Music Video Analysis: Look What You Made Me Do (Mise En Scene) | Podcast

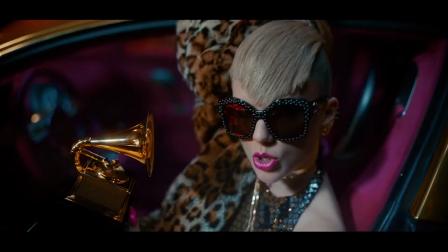[8:03]
She's wearing a leopard skin coat, she's wearing a glittery silver dress, she's holding a trophy, she's wearing a lot of jewellery, she's wearing these bright out there sunglasses.
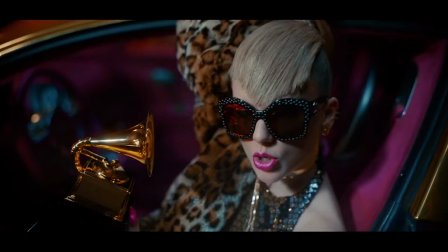[8:20]
Her hair is styled differently to the other times we've seen it. This could be representing a different side of her, but it has the same message. She is perfect, she can afford these kind of things, she has the right to these kind of things.
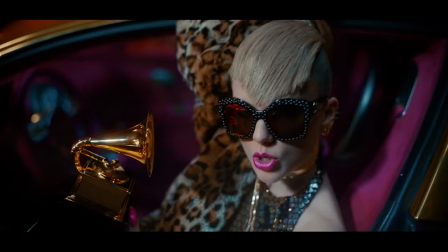[8:39]
She's very much presenting herself as being a rich, perfect person.
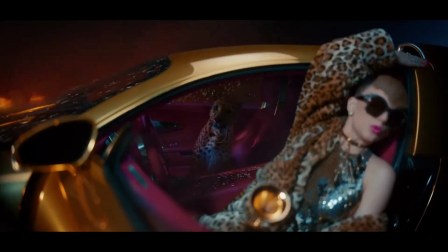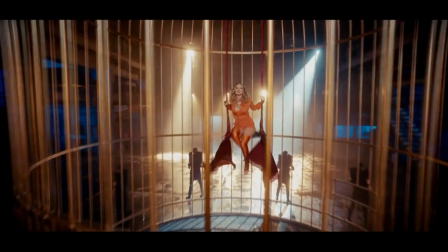[8:54]
In this next shot, she is seen wearing an orange suit and boots, and her hair is curly and quite bushy, which I think is quite a different theme for her, as usually her hair is quite straight and long,
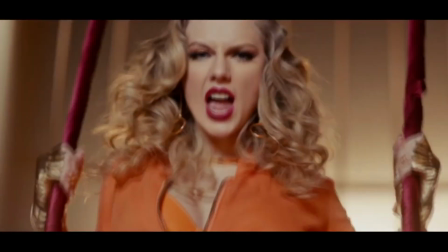[9:10]
and it's different to see her in this kind of way, which could present the fact that she is changing. She's saying that she's a new person, she doesn't want to be referred to as the old Taylor Swift, she wants to be this new person, and I think her hairstyle in this is definitely representing that.
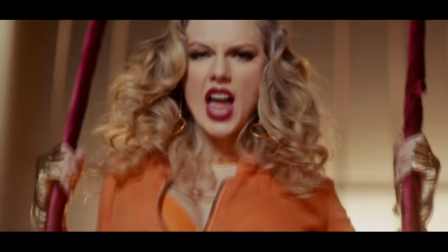[9:31]
The lighting is quite high key in this, I'd say. There's a lot of high key lighting in the background, but it's not necessarily on her, which means that although she is central in the shot, again it's bringing the audience eyes to her.
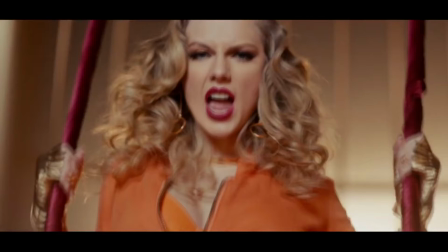[9:46]
The lights in the background are kind of obscuring it, it's making it harder to understand, it's making the eyes go all around the screen, it's sort of moving the attention around.
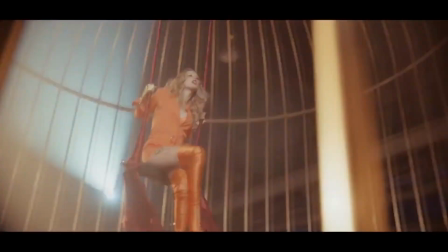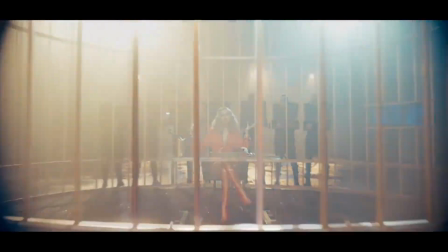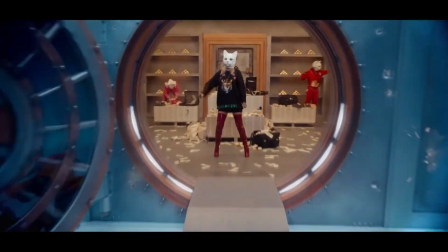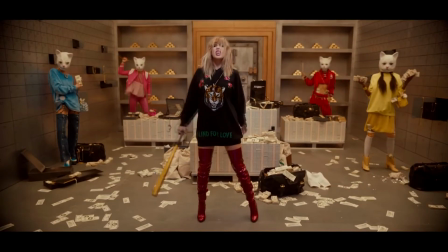[10:13]
In this shot, Taylor is being presented as quite tomboyish. She's not dressed up posh and pretty like all the other scenes we've seen her in.
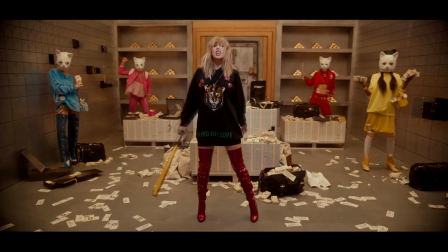[10:27]
She seems quite aggressive and quite violent in these ones, which also represents her change in personality. She's presenting herself very differently in every single shot, to present that she's not just one person, she's all these different people put into one.
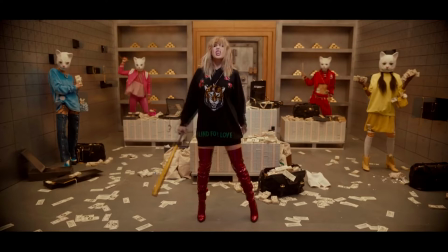[10:45]
Again, she's at the center of the frame, she's the main focus, she's right there in the middle, and the audience eyes are directly on her.
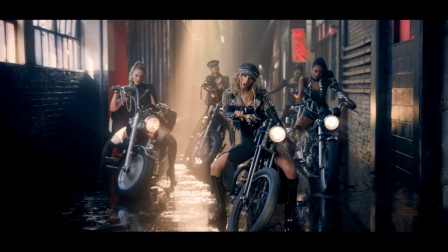[10:57]
In these shots, Taylor is wearing black, which is quite the opposite to the white dress she was wearing at the beginning. The black obviously representing the contrast between the two colours,
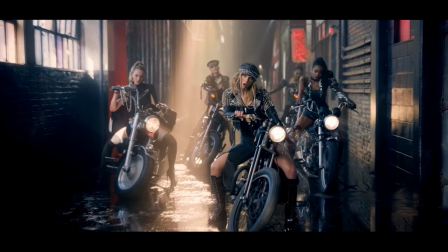[11:10]
and black being a lot more mysterious, a bit more daring, a bit more dark and dangerous. I think that's definitely what she's portraying, especially sitting on a bike and having
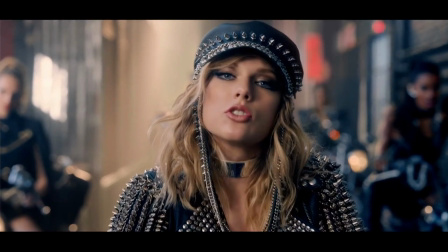[11:25]
these high boots on and slits in the trousers. It's sort of showing off that she's not this innocent, pure young girl. She is a woman now. She can do what she wants. She's very much in control of her life.
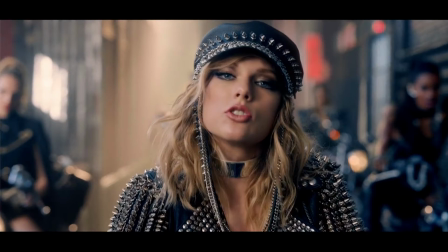[11:42]
Again, she's central to the frame. She's very much the main focus. Her makeup isn't the main focus of this shot. I think her clothes are the most important, and they're dark colours. The lighting is quite high key, I would say.
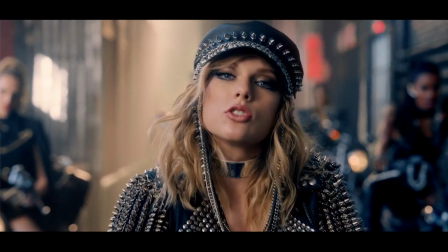[12:02]
It's quite focused on her, even if it's just to the side a little bit. It brings out her face, it makes her more viewable.
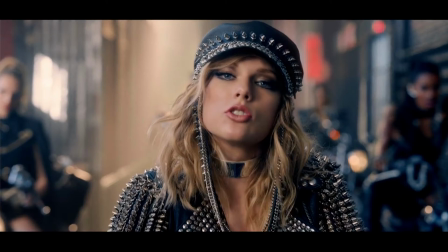[12:12]
She is very much the focus of this shot, and primarily in the entire video.
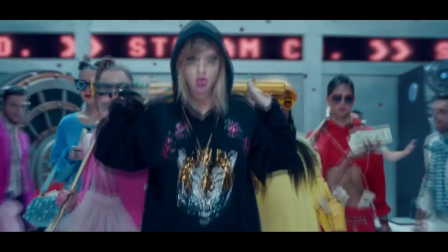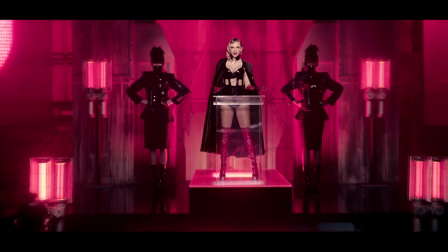[12:25]
In these shots, she is wearing something completely different. It's very much different from what she's usually seen in. She's wearing a bodysuit which is black, and it looks like it's made of leather. She's holding a whip, and she has short hair.
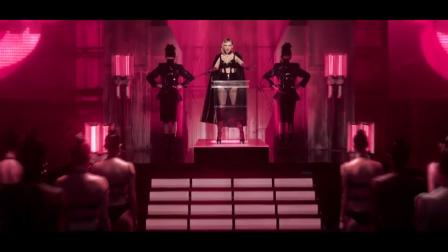[12:45]
And for me, this kind of idea reminds me of the flappers in the 1920s, where they would wear
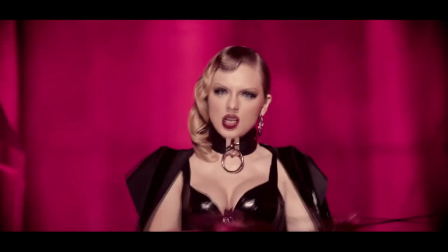[12:55]
short skirts and they would cut their hair short to avoid these kind of female stereotypes and their role in society. They would do this to protest against it, and it seems as though Taylor Swift is changing her image to
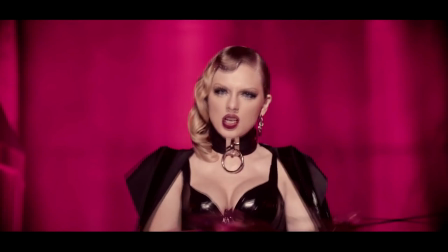[13:11]
prove that she is not the person everyone thinks she is and who she used to be. She doesn't want to be seen as someone with long hair and being quite young and innocent and naive. She wants to be seen as every other artist,
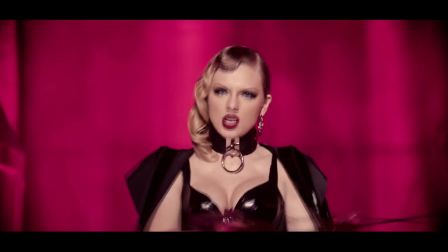[13:30]
and she wants to be seen as being different from what she was before, and I think she does a good job in this kind of attire to show that. Again, she's central to the frame. The lighting is quite high key over her, but the rest of the frame seems quite low key.
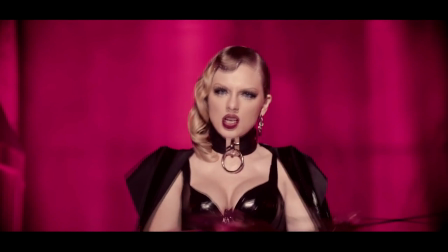[13:49]
Again, bringing the audience's attention to her. She's very much the only thing bright, and she is very obvious in that room. Her makeup is it's not as outstanding as the red lip.
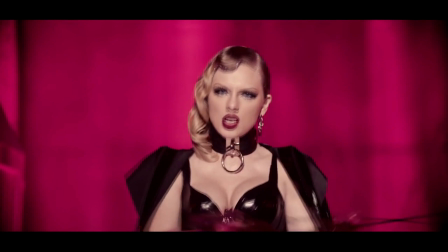[14:06]
She's wearing quite a pink lip, which is a lot less outstanding.
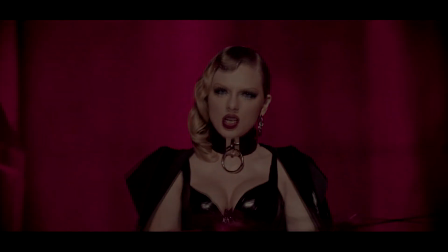[14:14]
It's not the main focus.